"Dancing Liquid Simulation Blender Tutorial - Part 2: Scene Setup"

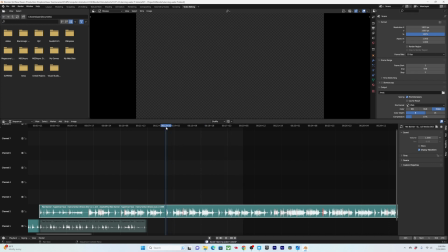Yeah, we definitely want to cap it before 500 just to get general, keep it reasonable.
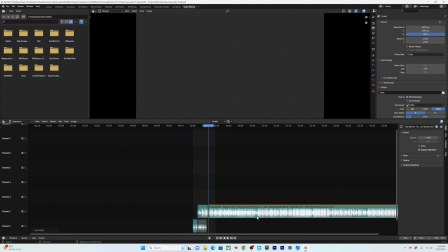So let's cut this here. Let's bring this ending bit over here.
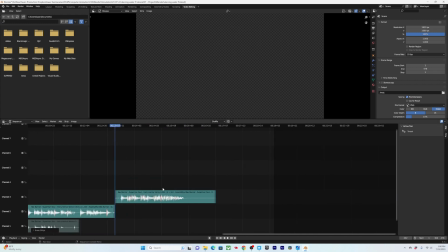Delete.
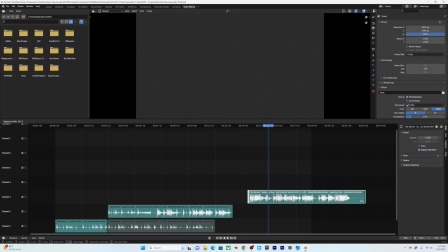Okay, I think we'll go a little longer. Just thinking about like how much dancing we'll get.
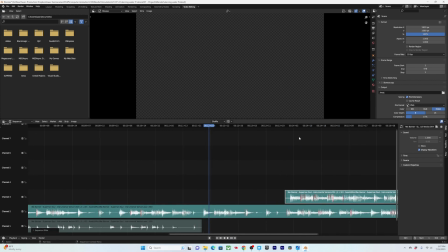See if there's a good place to line this up. Just generally with like where the beats are in the waveform.
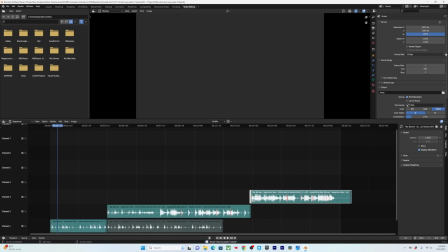Get it to 500.
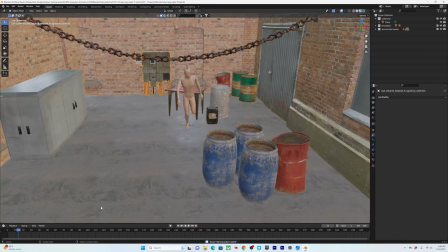And that kind of encaptures the whole thing, but let's see how it actually plays once we're here, and we can kind of, what I like to do is I'll drag this up,
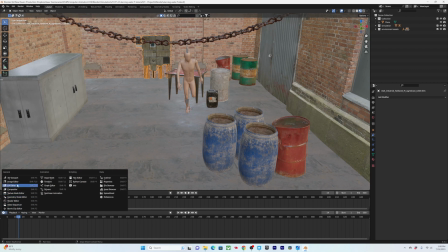go to video sequencer, and kind of just let us actually see the waveform as we're lining this up.
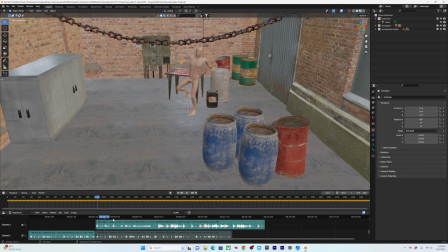Is what we'll do is take all this dance movement, and we won't have it really come in until right here. So we'll just select the skeleton, A to select all the keyframes, move them over.
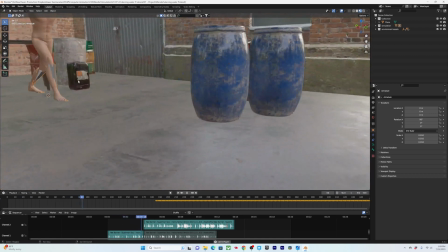So we're kind of like following some particles here. They're coming up, forming him.
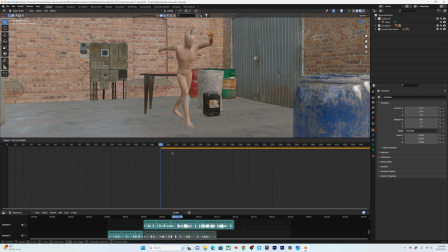So it's right here that the beat really. So we want it to be a bam.
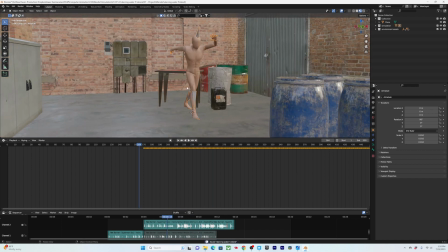Timing of it lines up a little better than I thought. I don't know if we will need to speed this up.
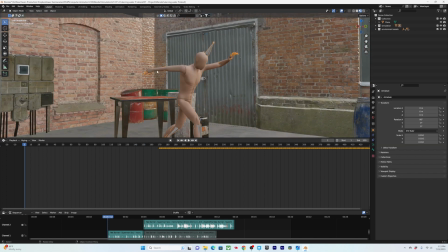The one concern now here, though, I already know that's going to be trouble getting into simulating, is having his arms out far like this for having as the starting position.
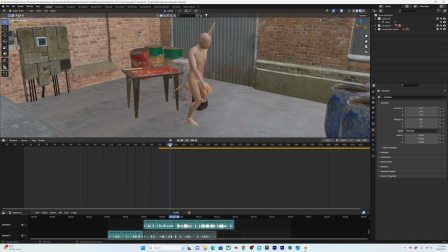I wonder, maybe we can have, oh wait, we could just have it start like this.
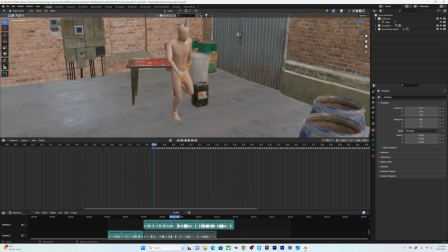Yeah, that's going to be fine because it's really, you're not going to be able to make up too much defining features once the liquid is kind of forming over him.
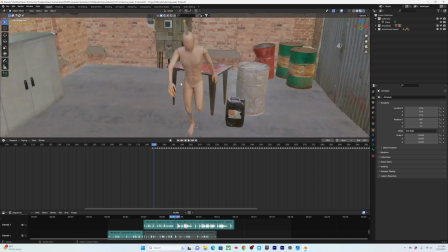So I think that should work.
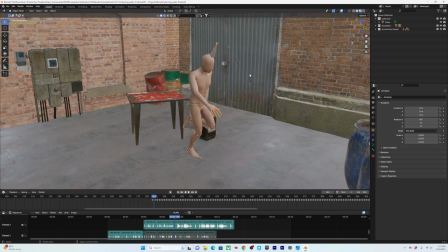And so we just kind of wanted something that was a little bit skinnier with, because if his arms were out, then the liquid kind of bulge up around his arms and look a little funny,
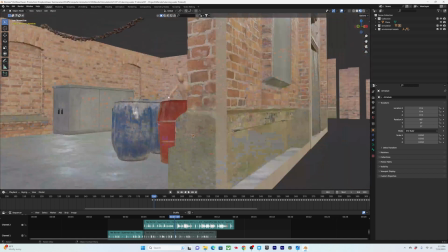but having something a little more human shape will be good.
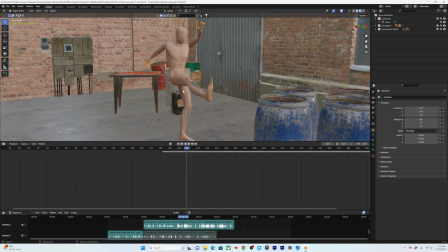Okay, listening to it now, I'm realizing that I kind of want that bam hit to happen with this foot kick. So how would it feel we just move that here.
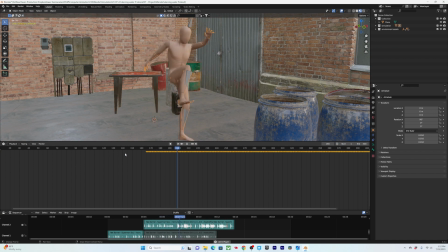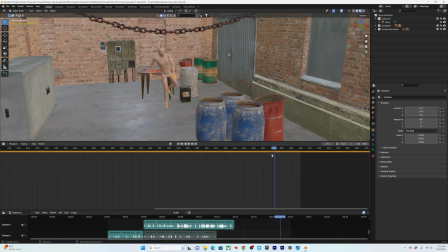That's nice. And then there's kind of that ending little note here comes as his leg comes out,
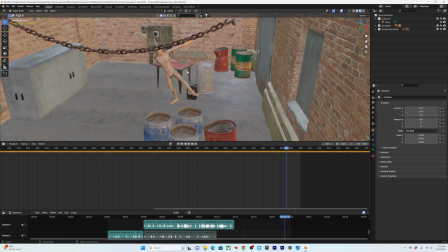which could be a funny position to end on, because once we end the simulation, we're just gonna be
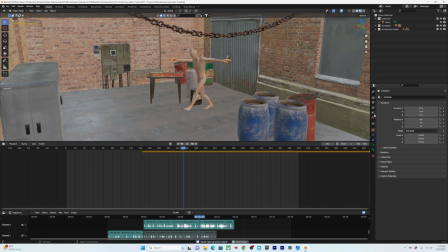left with this last pose that will fall down. So I think we'll probably extend it a little bit more than 500 frames.
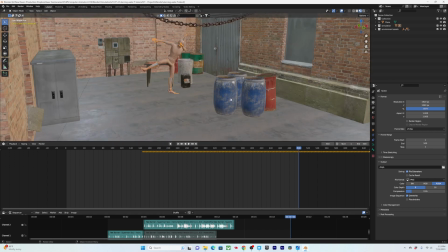Depends. If we do want it to loop, like I did in the one yesterday, we'll need more frames. You know, honestly, the way that this is shaping up with the camera movement, it doesn't feel like it's going to be a very natural loop, because I do really like the idea of it following these trail of particles coming in here and then coming up.
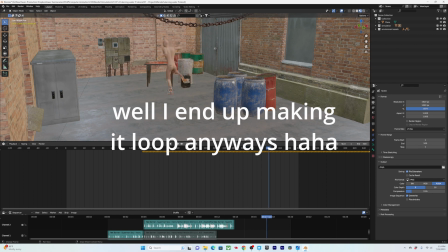So maybe we'll not do a loop for this one.
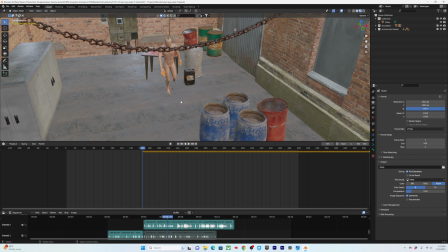So at this point we could start putting in the camera, but I'm actually going to wait a little bit until we do some initial simulation work,
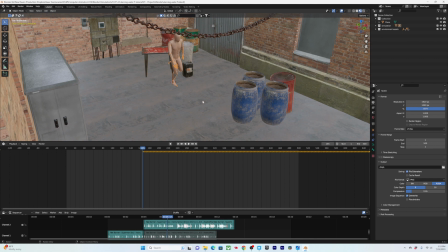just so we can know roughly the speed of the particles to trail and animate it to that.